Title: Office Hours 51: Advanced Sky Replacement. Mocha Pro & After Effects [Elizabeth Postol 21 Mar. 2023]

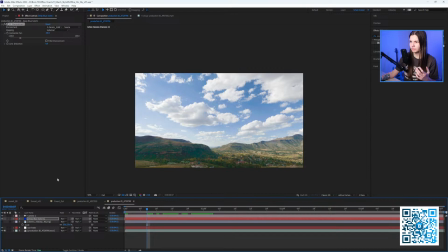Let's maybe switch this panorama into actual sunset one that I would really want to use
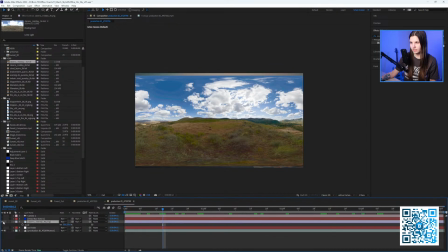with this girl shot, because this one is not quite matching the look that I want to achieve.
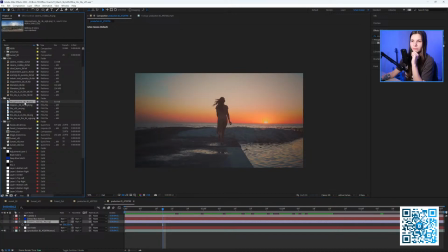So I have prepared another one.
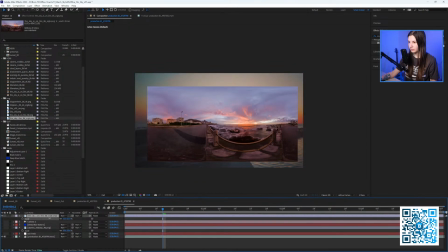This one is called Skies on Fire. This is also from HDRI Heaven, I believe. And the name describes exactly how it looks. It looks like skies on fire.
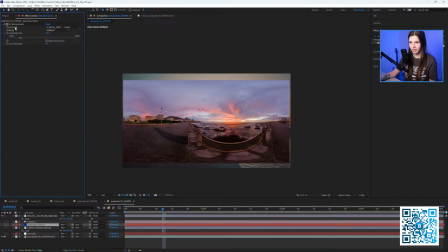So inside the CC environment, I would change my environment map to this new file. Now I can hide this one picture and I would delete the previous one.
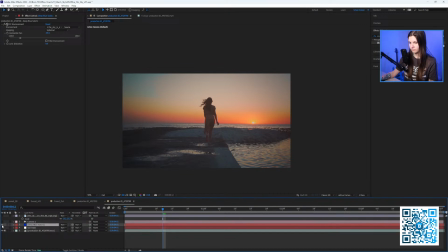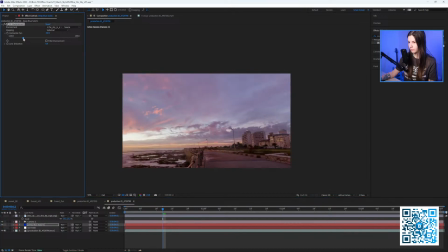And now we can navigate on this photo.
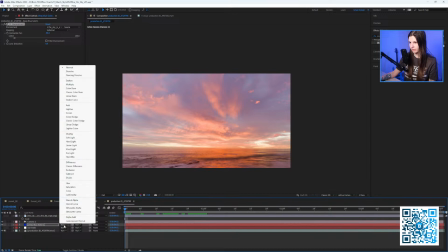So let me turn the blending mode into multiply.
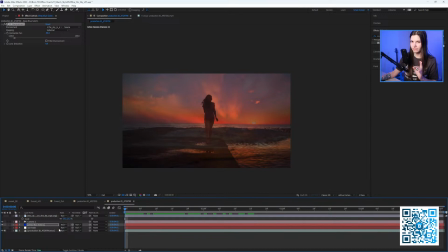So we will use that just to roughly place the clouds. How do we want? So I would turn my camera. We need rotation.
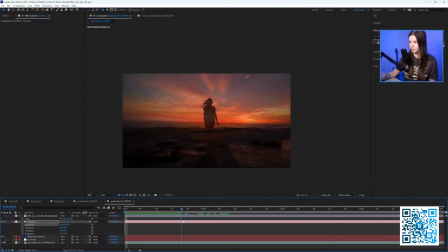So just don't pay attention into the colors. We're just focusing on the placement now. So if you want it to be a little bit more white, you can use lens distortion parameter and see what's happening.
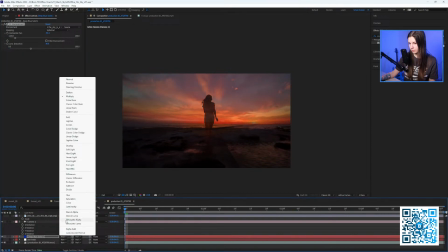Let me turn it back to the normal blending mode.
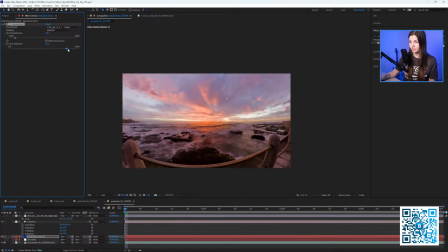So this is another parameter that you can control basically.
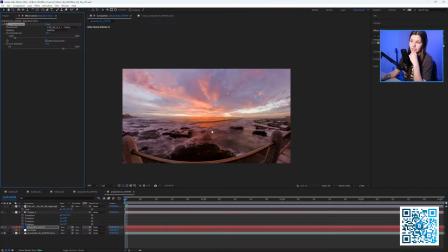Okay, so let's say we like this part of the sky,
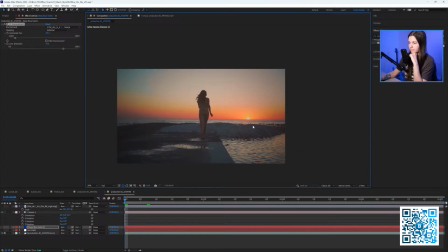and if we compare that to our original source footage, we need to remember that we need to still have the sun in the same position, because if you would place
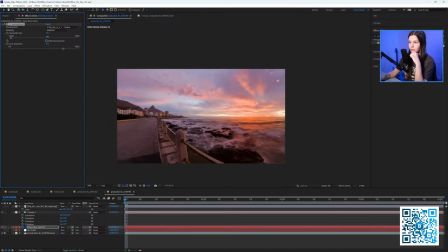this cloud, like for example, in the left side of the shot,
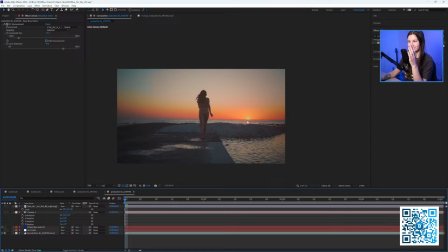and the actual sun is on the right side of the shot, it would just look weird. So I would pan it accordingly.
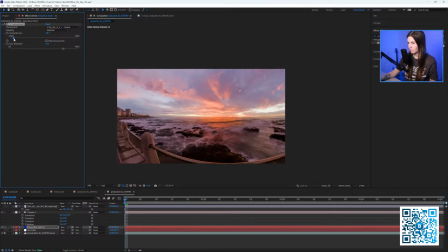Maybe let's turn the opacity down a bit so we can briefly see both of the images.
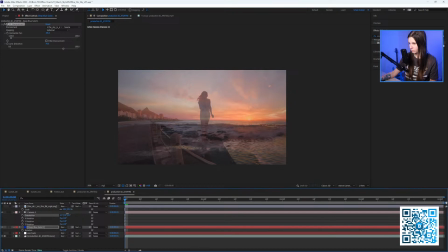So I'm trying to match the brightest part of this cloud with the actual sun.
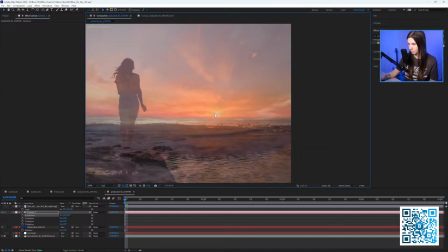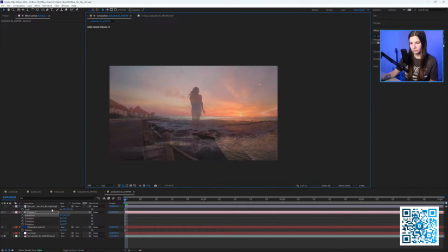Zoom in a bit,
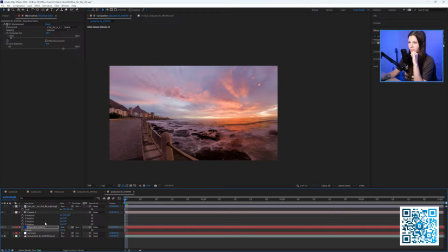because we're kind of starting to see the town here, and we don't want a town in the middle of an ocean.
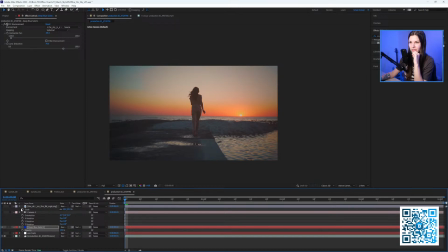So I would zoom in a bit.